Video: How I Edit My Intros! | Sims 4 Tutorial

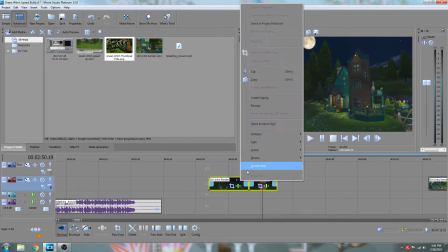8:16 So I'm actually going to press Control and then click on it, and that groups them together. And I'm gonna group this so that when I move them around, they don't go haywire.
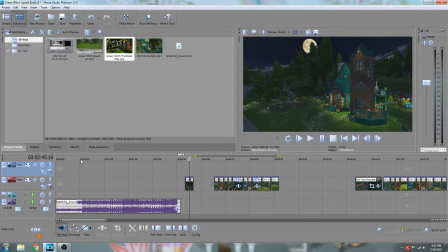8:25 But that's gonna be the ending of my intro, and I'm hoping that that's gonna be about here,
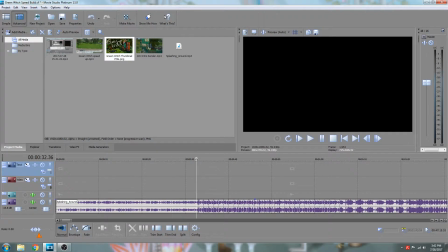8:30 because if you listen, this is about the 30-second mark, and it's also when the music changes. So I'll let you guys hear it for a second.
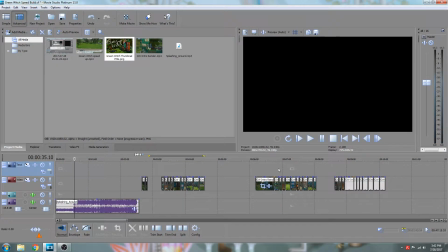8:47 So this is probably that little music transition. That's probably where I'll end it, either before it or slightly after it, something like that.
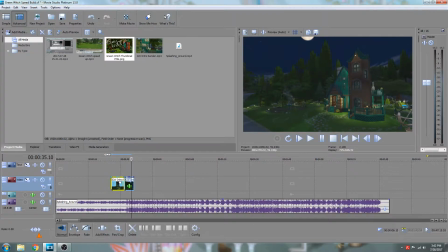8:54 But so this was gonna go somewhere around here. So that's the ending.
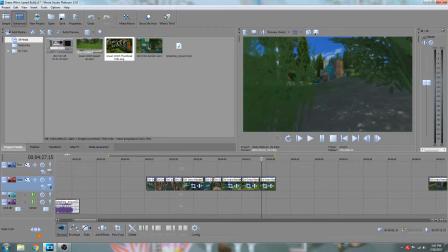9:00 And so now I have the intro I think I wanted. Yeah, actually I was kind of torn.
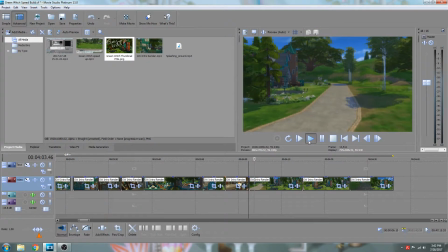9:06 So I'm going to choose between this as the intro shot. I like it because you can see the sort of fish pond. You got some action going on over here, and then when the camera shifts, it brings the house into full view.
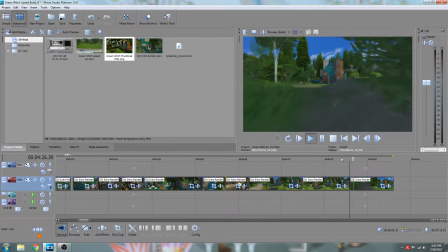9:19 So I'll probably go with this one, but this is the other version I have. Yeah, I don't think I'm gonna go with this one.
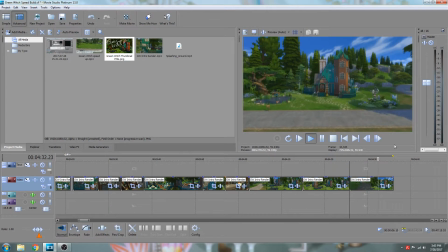9:24 This one's cool because you get sort of like a from in the bushes angle, but in the end I'm not gonna actually go with this one because of this sim walking. I hate it when sims walk into the frame. I think it distracts from it.
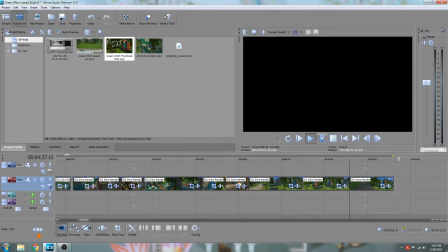9:38 Like if I had dressed the sim up to make him look like a fairy tale something or go with the theme, then I'd probably use this, but I haven't, so they just kind of stick out like a sore thumb.
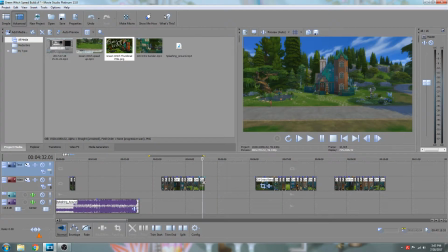9:47 So I probably won't use this. So instead I will drag this over to my potential discard pile.
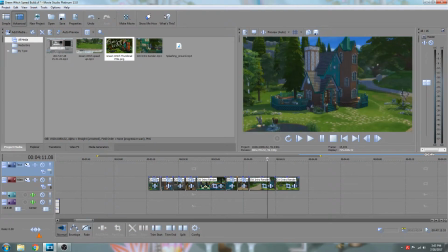9:54 So instead I will be using this, no, this, yes, this, okay.
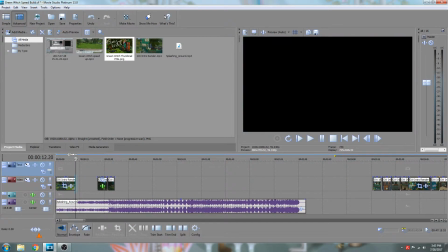10:03 So I'll drag this all the way to beginning, and so now it seems like I don't have very much footage at all, and so what I'm going to do is speed it up.
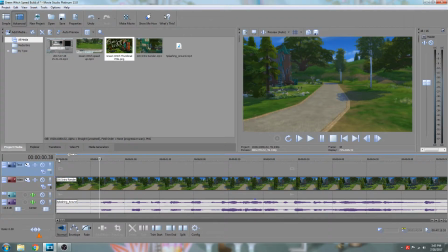10:11 So, well, first things first, this doesn't start immediately. You have like a few, like half second-ish before it starts, so
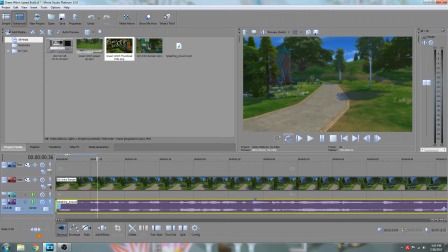10:20 I will trim the start of this and shift it now so that it will start when the picture starts. I find it seems to go better. But yeah, so now I'm going to see how fast I'm going to speed this up, if I'm going to speed it up at all. So I'm just going to play this and bear with me for a second while I think.
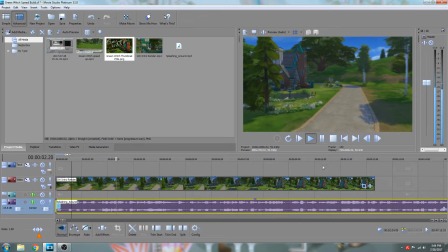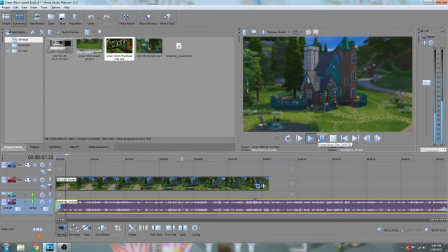Okay, so that's actually about the speed I'm going to want it.
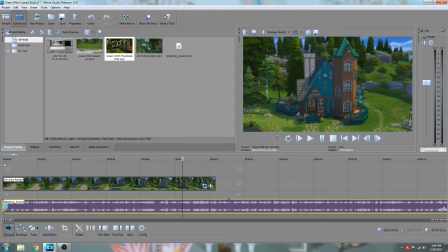10:52 This starts, oh gosh, what did I do? Okay, there we go.
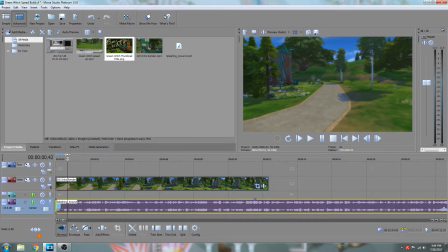10:59 I'm completely self-taught, so half the time I have no idea what I'm doing. But first things first, this also doesn't start immediately,
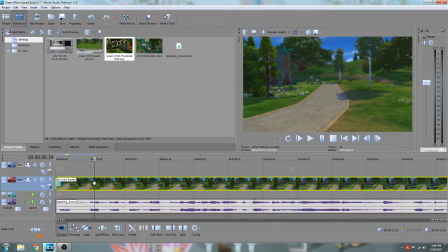11:07 so I'm gonna move it to when the camera actually starts moving and trim that as well. And so now there are 3 points of interest, I would call it, with the music. We start out,
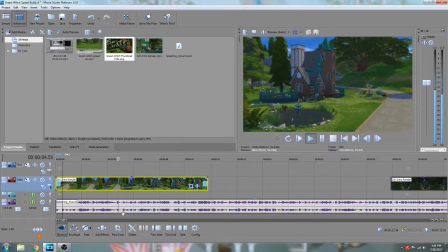11:21 and it's sort of the chorus, and then right about here, that's another like section of music. And then here. So those are going to be my transitions.
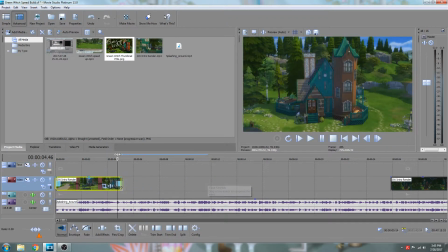11:31 So that doesn't mean I'm going to scrunch this piece down to be the size, because that's too fast in my opinion.
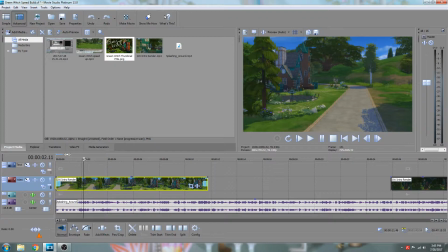11:41 I've just kind of, over time, I've grown to like slower panoramic shots better, and so if it's too slow, you lose interest. But if it's too fast, you can't see what you're doing, so you kind of have to hit a sweet spot, and it's kind of up to everybody what they choose, but I try and go for that sweet spot.
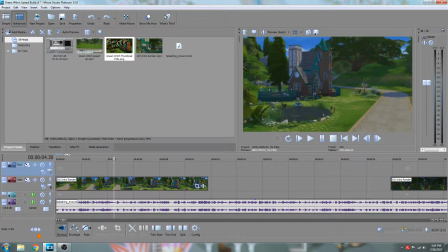11:58 But what I am gonna do is, when this music transitions, because when I shot this, you can kind of see the angle changes slightly. I go up to here, and then right here the camera changes angles slightly, and that has to do with how I record in the Sims.
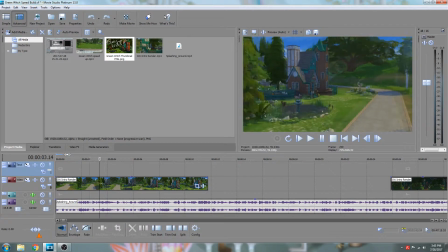12:15 So I don't know if you can really see that, but basically what I'm going to do is I'm going to play through,
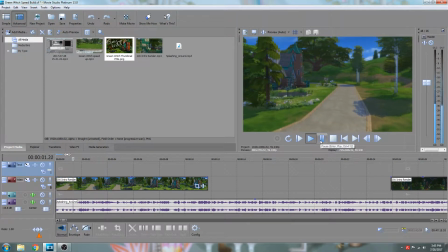12:20 and I'm going to try and find that angle where it actually stops.